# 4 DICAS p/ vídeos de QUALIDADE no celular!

Fala pessoal, beleza? Tudo bem com vocês? Nesse vídeo de hoje eu vou dar 4 dicas aqui que com certeza vão ajudar a você ter um desempenho melhor, uma qualidade melhor da gravação dos vídeos do seu celular, beleza? Fica aqui comigo então para você dar esse upgrade aí nas suas gravações. Antes de tomar o chazinho da vovó para molhar as cordas vocais.
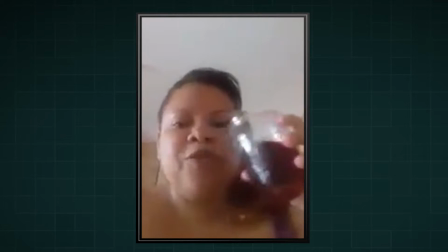0:27 Tu falou que o chá de hibisco é ruim, mas...
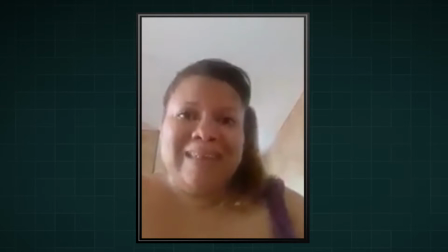0:33 é uma delícia, mulher.
E a dica número 1 para você melhorar a qualidade dos vídeos do seu celular é sobre estabilização e enquadramento.
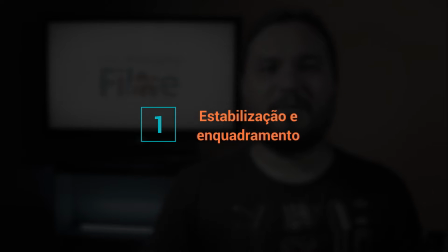0:43 Primeiro que uma imagem muito tremida é sempre desagradável para quem está assistindo. A não ser que tenha um propósito de linguagem, é sempre melhor ter uma imagem estável. Isso quer dizer que se você estiver gravando, principalmente um vlog, um depoimento, é interessante que você tenha um tripé no seu celular. E se você não tem um tripé, então improvisa. Você pode, por exemplo, colocar um móvel, uma mesa, sei lá, um móvel qualquer na sua frente e colocar o celular em cima, por exemplo, né? Apoiar ele em alguma coisa. E se tiver muito baixo ainda a altura, você pode colocar alguns livros, algumas coisas assim, por exemplo, né? E colocar em cima, até dar a altura adequada para você poder fazer o seu vlog. O enquadramento também é importantíssimo para que seu vídeo se torne agradável para quem está assistindo.
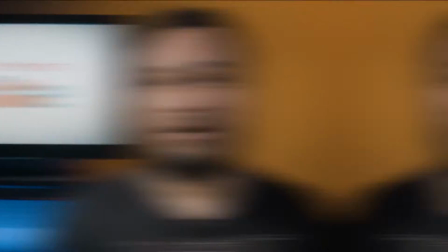1:31 Então você precisa dar atenção para isso. Bom, pessoal, eu tô aqui no celular aqui, tá?
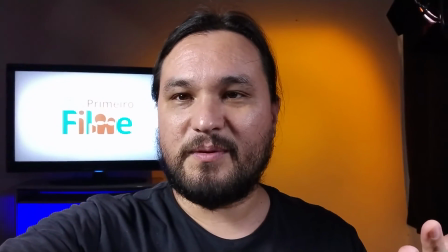1:36 Para exemplificar melhor para vocês, tá? Algumas das coisas que devem ser evitadas, né?
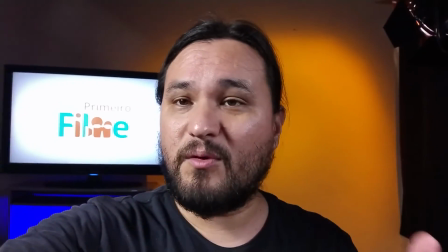1:41 No enquadramento, alguns erros muito comuns que eu vejo que o pessoal comete.
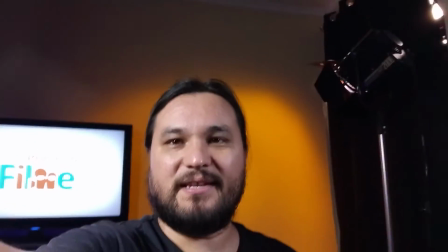1:45 Por exemplo, a questão do teto, né, de deixar muito teto, que a gente fala, né, que é justamente fazer aqueles enquadramentos que não ficam legal, que são meio desagradáveis.
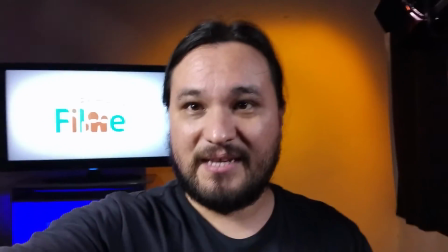1:54 Por exemplo, eu sou o assunto, entendeu? Então é interessante, é meio que centralizar esse assunto, entendeu?
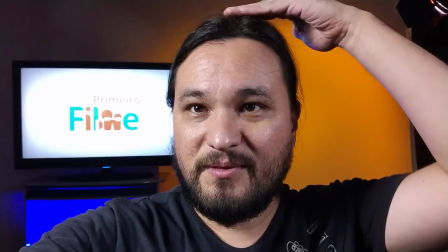2:00 Ou seja, daqui para cima, não interessa aqui pro espectador, para quem tá assistindo,
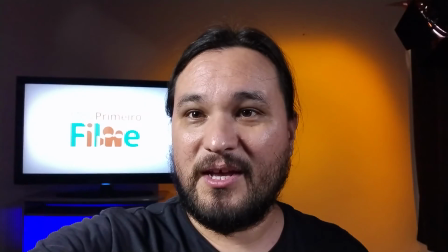2:05 por exemplo, essa parte que é justamente que eu tô falando de teto, que é muito comum ver as pessoas enquadrarem assim,
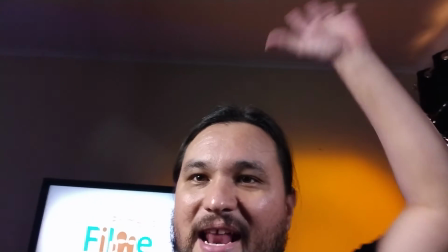2:10 ó, entendeu? Nossa construção imagética aqui não interessa isso aqui que tá lá em cima e dá aquele efeito meio desagradável.
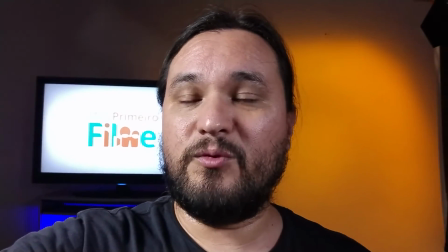2:17 Inclusive tem a regra dos textos que pode ajudar muito a você localizar, entendeu? Um enquadramento bacana.
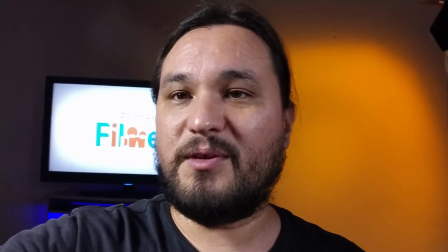2:22 Eu vou explicar um pouquinho mais sobre isso depois, tá?
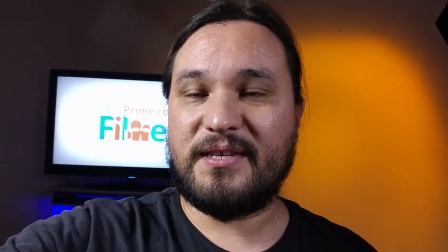2:25 Um outro erro muito comum também que eu vejo acontecer, às vezes, é o nivelamento, tá?
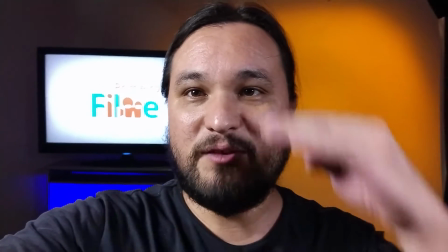2:32 Quando você vai conversar com a pessoa, você quer conversar no mesmo nível, tá? Você tá, né, no mesmo nível dos olhos, tá?
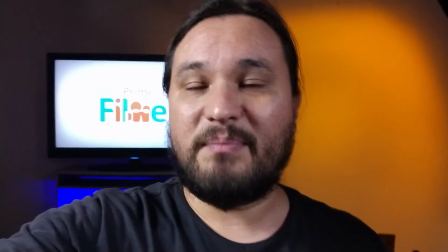2:38 Que a pessoa.
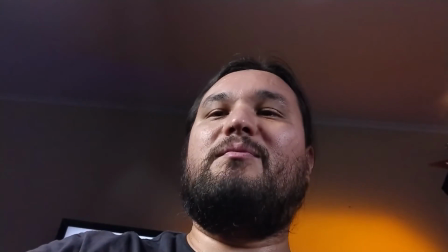2:39 E é muito comum também ver aqueles enquadramentos, tipo assim, pegando meio de baixo, ou às vezes pegando meio de cima, assim, também, ó.
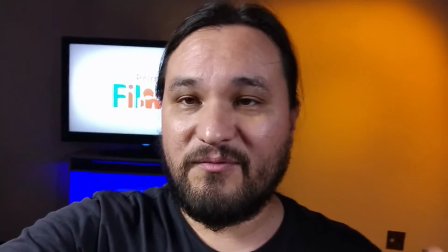2:48 Pegando meio de cima. Você tá num vlog, você quer conversar com a pessoa aqui, ó.
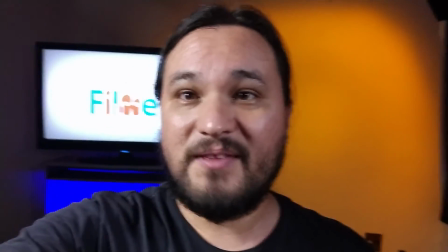2:52 Então, o que eu falo é mantenha a lente na altura dos seus olhos, tá? Que aí você vai estar olhando de igual para igual aqui. Como eu disse, existe uma tal de regra do terço, talvez você já tenha ouvido falar, e provavelmente até no seu celular deve ter o grid aí da regra do terço que ajuda você a fazer melhor seus enquadramentos, tá? Tem muita coisa para falar sobre isso daí, se vocês quiserem até posso falar um vídeo especificamente sobre isso, tá? Mas basicamente, resumidamente, a grosso modo aqui, só para vocês entenderem,
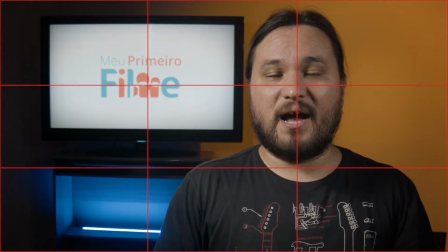3:20 é como se você dividisse a área da imagem em 9 quadrados iguais, tá? E nas áreas de intersecção das linhas, fossem os pontos assim principais, tá?
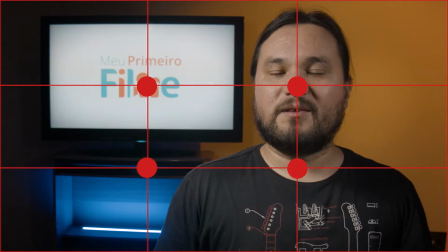3:33 Que isso é um estudo teórico, tá? São os pontos que mais chamam a atenção numa imagem. Então, são os pontos que onde você preferencialmente vai enquadrar os assuntos principais da sua imagem, tá? Ah, quer dizer que eu preciso sempre enquadrar dessa forma? Não é sempre enquadrar dessa forma, tá? Isso é só uma orientação que é bom você conhecer, que pode ajudar você a criar composições melhores, tá? No caso de vlog também, é muito comum você ver centralizado, tá? Você pode também centralizar, e mesmo que você for centralizar o assunto, com certeza esse grid da regra dos terços também vai te ajudar a fazer um enquadramento melhor.